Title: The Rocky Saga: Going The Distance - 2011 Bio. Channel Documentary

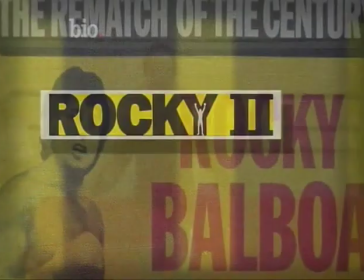45:37 Reprising their roles in the sequel were Carl Weathers as Apollo Creed,
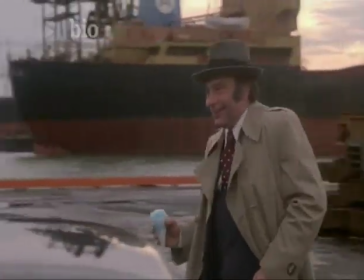45:42 Talia Shire as Adrian, Burt Young as Paulie, and Tony Burton as Apollo's trainer, Duke.
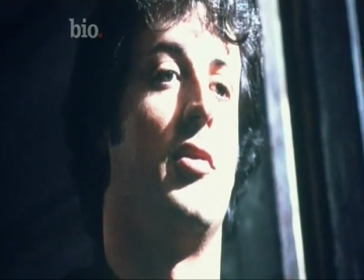45:48 As writer, star, and now director, Stallone had his hands full. That's a sleepless job, you know?
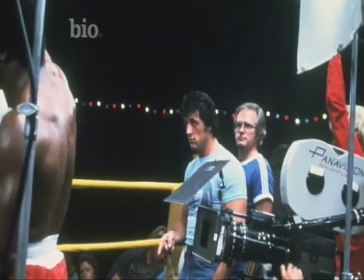45:56 That really is, because you're writing, you're directing, and you're acting and then starring in it.
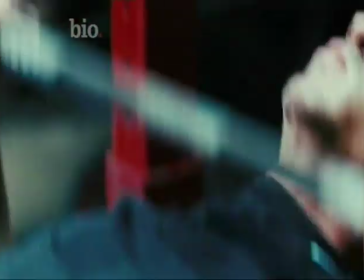46:01 That's a pretty big load. Even before filming started, there were problems. While training on a bench press, Stallone ripped a muscle, requiring a change in the script. I tore my chest where I had to have it connected with a piece of nylon,
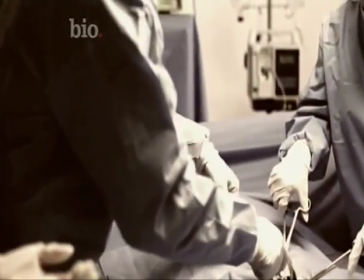46:15 so it literally cut a window in the bone and they stitched the pec back up.
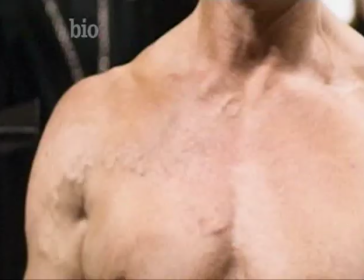46:20 That's why I always had these veins coming across afterwards.
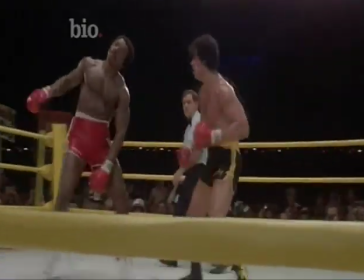46:22 That's why in Rocky II, the whole movie is you're gonna fight right-handed, because I couldn't use his hand.
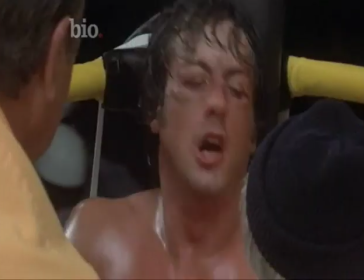46:29 That's switching out a southpaw anyway, will you? No tricks, say switching.
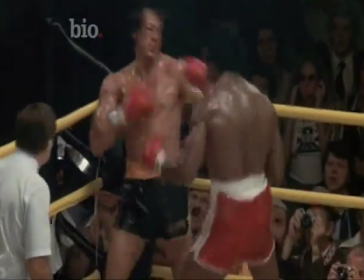46:33 And he goes, in the last round, you're gonna switch up and catch him off guard, which is, of course, a little far-fetched, but the reason was either cancel the film or do this whole other sort of style. So I, you know what? Again, another disastrous occurrence, but it turned out to be great for the film.
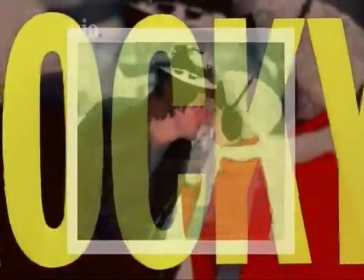46:52 With a budget of $7 million, Rocky II was bigger in every way.
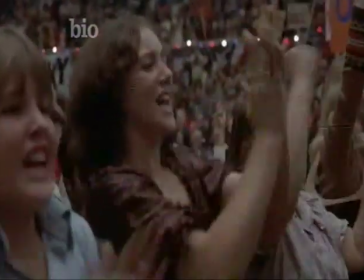46:57 More sets, more extras, and much higher expectations. When we did Rocky II, there were 9 trumpets, 9 trombones.
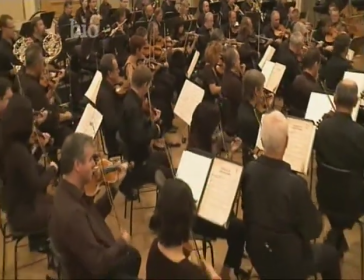47:06 The orchestra was huge. I had more porta potties with a bigger budget. That was good. We only had 1 on Rocky I. Barely that, even. By the time the second one came out, we had a full auditorium. So now you can start to shoot from above and really show the crowd, which is important. The fight in Rocky II is, I think, vastly superior than the first one. The script, as you recall, had to be different on II than I,
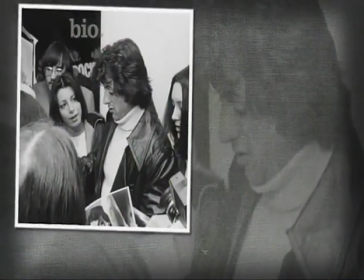47:32 because he wasn't an anonymous, you know, lowball guy, you know, anymore.
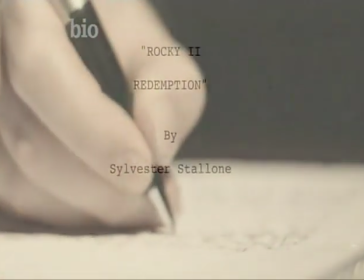47:37 Swarms of people were chasing him. Creating a second story that would satisfy Rocky fans was the biggest challenge for Stallone.
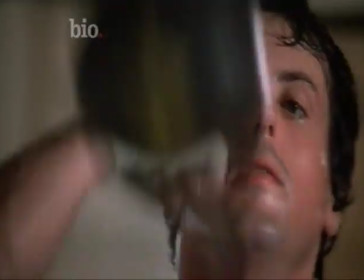47:44 The pressure was on. Unlike the first Rocky, where there's sort of an upward trajectory, the majority of Rocky II is a downward trajectory.
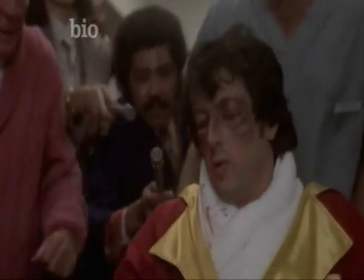47:53 You're sort of watching him going, what are you doing? The sequel begins moments after the end of Rocky.
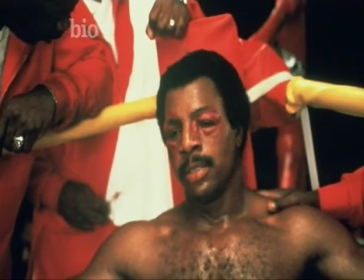47:59 Apollo, feeling his win should have been more decisive, challenges the boxer to a rematch.
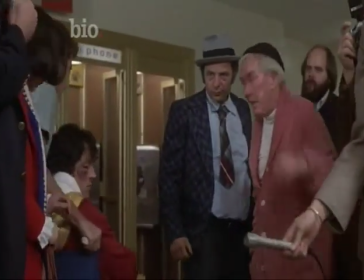48:03 Any place, any time. Rocky, a rematch.
Rocky accepts Apollo's challenge and throws himself into training.
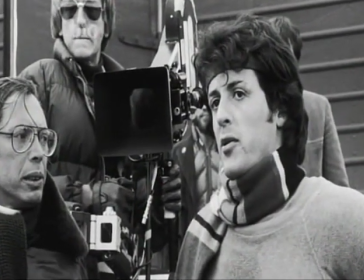48:11 For Stallone, working hard as lead actor and director, there was a striking parallel between himself and his character.
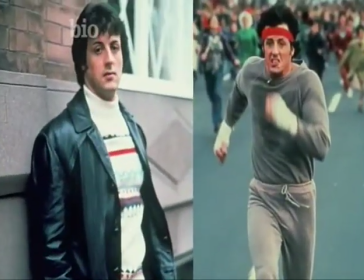48:18 Just like Rocky, Stallone was driven to prove that he wasn't a one-hit wonder.
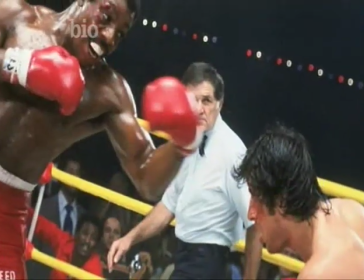48:23 The epic finale drove home the truth that neither Rocky nor Stallone were down and out anymore.
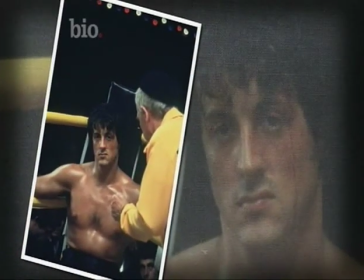48:29 But one aspect of the ending posed a huge challenge for the new director.
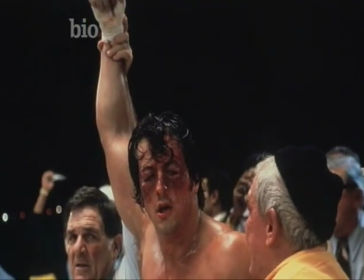48:33 The idea that he wins the second one, we had some problems there because at that time, Talia Shire was tied into another movie.
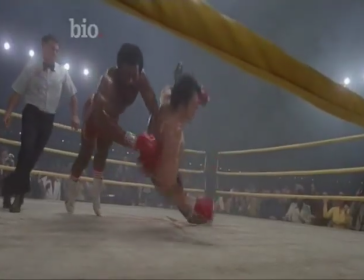48:40 Stallone couldn't film Rocky and Adrian together for the big scene. He had to film her separately months later and hope for the best.
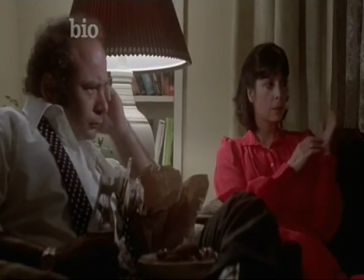48:48 That's why she's at home watching it. But again, it worked out great because at the very end of the fight, when Rocky goes, you're Adrian, I did it through the TV.
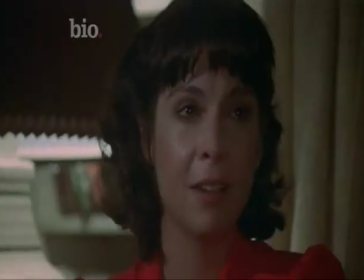48:57 Yo, Adrian! Adrian!
Even I get misty.
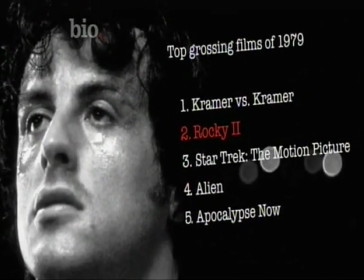49:05 Rocky II went on to become the second highest grossing film of 1979, earning over $200 million worldwide.
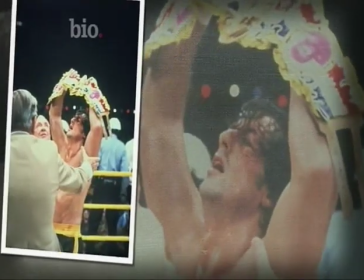49:12 It was a TKO for Stallone.
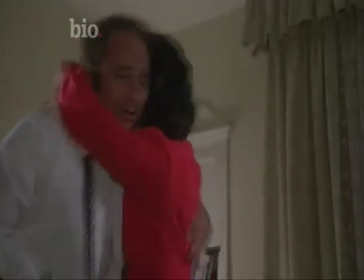49:15 The fact that he was triumphant at the end of the movie only prompted people to want the next installments more, even more so than they wanted Rocky II.
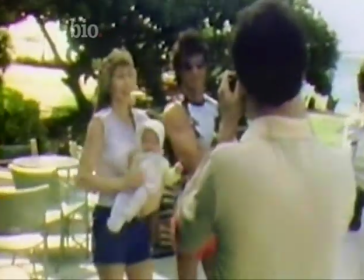49:23 It was no wonder that Stallone became caught up in his own celebrity, living in the glare of the spotlight.
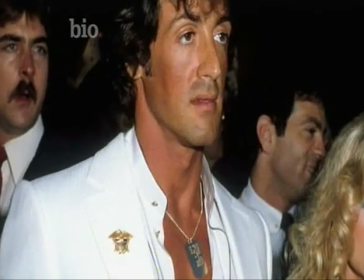49:28 So here's a guy who grew up, wasn't part of the mainstream. Suddenly everyone was telling him, you are the handsomest, most talented, sexiest guy on the planet.
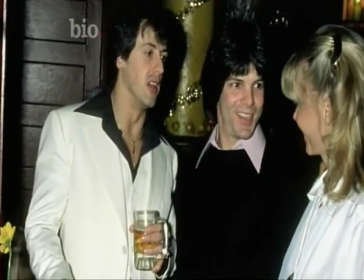49:37 It's overwhelming to have that many people saying, you're great, yes, yes, yes, yes, yes, to anything you wanted.